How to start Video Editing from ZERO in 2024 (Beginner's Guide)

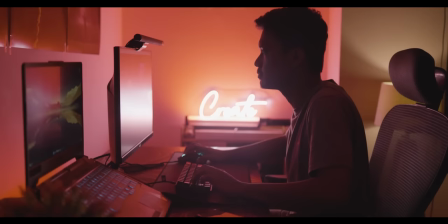I failed to understand the psychological aspects of editing and I was merely looking at it as a technical task.
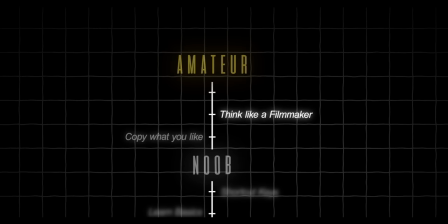If you are a video editor you essentially have to think like a filmmaker regardless of whichever genre of video editing you are into.
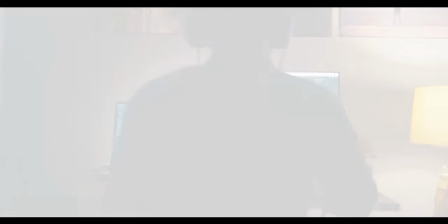And the most basic film editing technique that is widely used by editors is the Kuleshov effect.
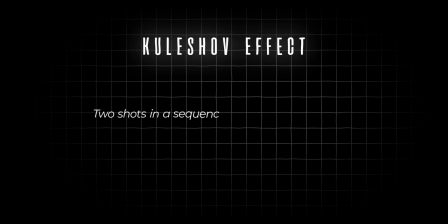The Kuleshov effect is the idea that two shots in a sequence make more meaning than a single shot by itself. For example here's a shot of my friend looking at something with neutral expressions. Now let me show you how we can derive different meanings using just this shot and one more shot.
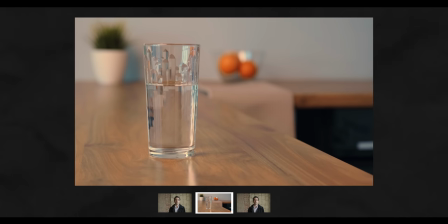Let's place the shot of my friend and then cut to a shot of a glass of water and again let's cut back to the shot of my friend. Now as the viewer tell me what meaning can you make out of this. It definitely depicts that he is feeling thirsty right.
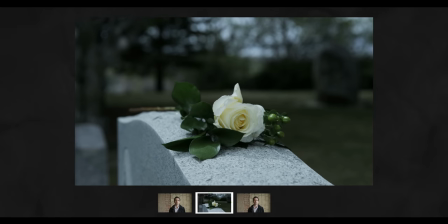Now let's replace the second shot with a video of someone's grave. Now my question for you is the same.
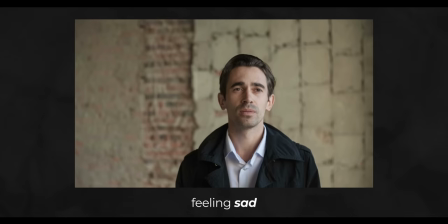What meaning can you make of this sequence this might mean that he is feeling sad because of loss of a loved one right similarly we as video
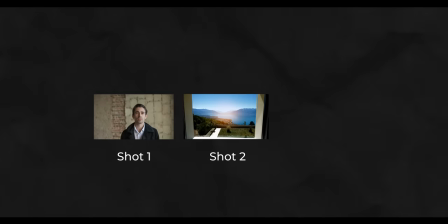editors can make different meanings out of our shots just by placing two shots in a sequence in combination with each other now this was just one
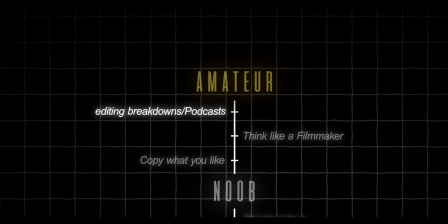example but there are a ton of other techniques used in film editing look at editing breakdowns of movies look at look at interviews of editors listen
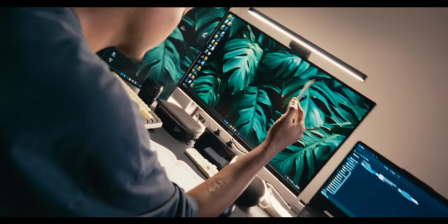to podcasts like the editing podcast take notes and apply whatever you can onto your own edits i have linked a few resources in the description where you can learn learn all about the filmmaking aspects of editing. If you have learned the technical and the psychological aspects of editing then congratulations now you're an amateur.
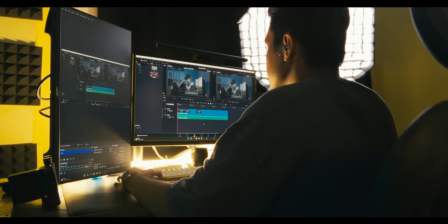To put it simply what separates an amateur from a pro is his or her ability to earn from their scale. And in our case it's video editing. Back when I was at this stage I would take up any work that I could get. I would even work for free and get reached out by local clients.
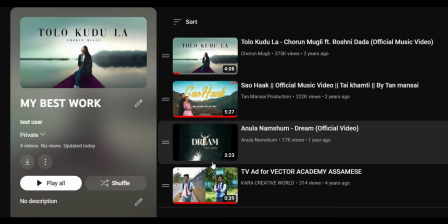And I remember I used to create a YouTube playlist and add my best work to it. So what I was doing at that time was building my portfolio. So you may ask, what the hell is a portfolio? Portfolio is nothing but your body of work. And it can be in any form.
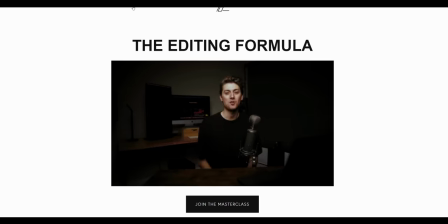A YouTube playlist, a Google Drive folder, your own website, or it can even be a showreel. You just have to keep in mind that a portfolio is nothing but a convenient way of showing your clients your work.
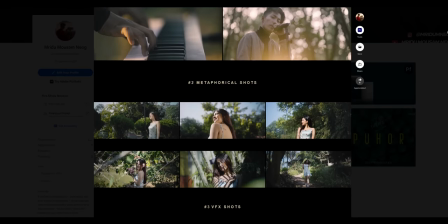What you should essentially be focusing on is having better quality work in your portfolio.
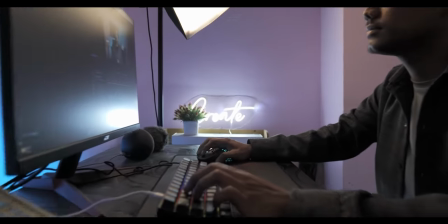Up until 2021, I had edited quite a few videos and that is when I learned to deal with clients. Be a pleasure to work with and deliver your best output. because ultimately you would want those clients to hire you again and again and that is what's going to generate income.
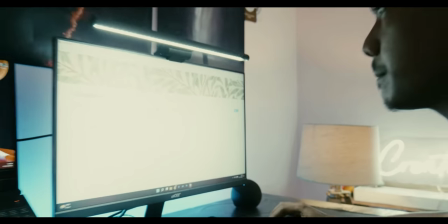By 2022, I had developed the skills to deal with clients and built up a fairly good portfolio by working with a few brands as well but I was getting work very
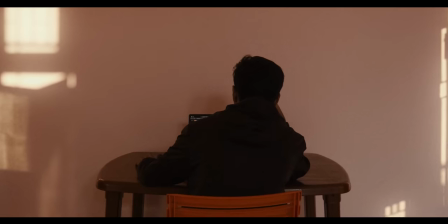inconsistently meaning some months would be very busy while some months I would not get any work at all so I knew I had to step up my game. So instead of waiting for clients to reach out to me,
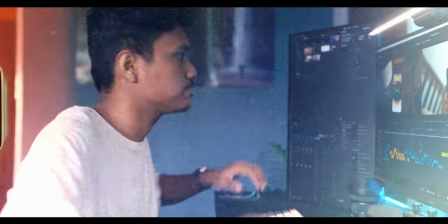I knew I had to take a proactive approach to it so I decided to take some time off my freelance video editing career and i finally decided to restart my youtube channel properly and within a few months my youtube channel grew and my videos reached out to a worldwide audience and this is when everything changed i got reached out by many international clients and i even got the opportunity to work with youtubers like marco so if there is anything that you can learn from my experience it would be as an amateur you should be
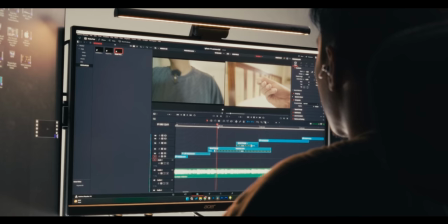able to market yourself because you can be the most skilled editor in the world but if no one knows about you no one is going to hire you as simple as that. So you can establish yourself as a brand and market yourself that way. But if you're someone like me, one thing we all have access to is your social media. Use it to let the world know how skilled you are. So now that you've become a pro, what's next?
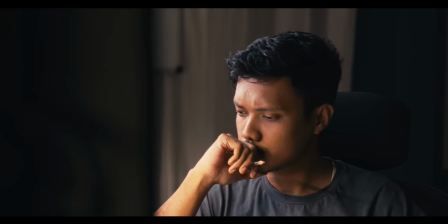Well for me, I wanted to use my video editing skills to build this YouTube channel. But for you, it can be something else.
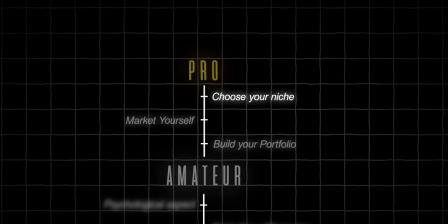Figure out what you love doing and double down on that one niche. Be the best at it. Anyways, there is something I'm still trying to figure out. And if you're a beginner starting out, you should probably be focusing on the basics first.
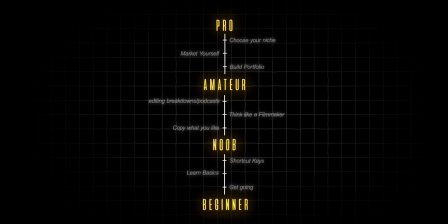So those were a few of the things that I learned in seven years of my video editing career as a self-taught video editor and hopefully you could learn a thing or two and progress even faster in your career and always remember that everyone's path is different but regardless of whichever path you choose you should always keep creating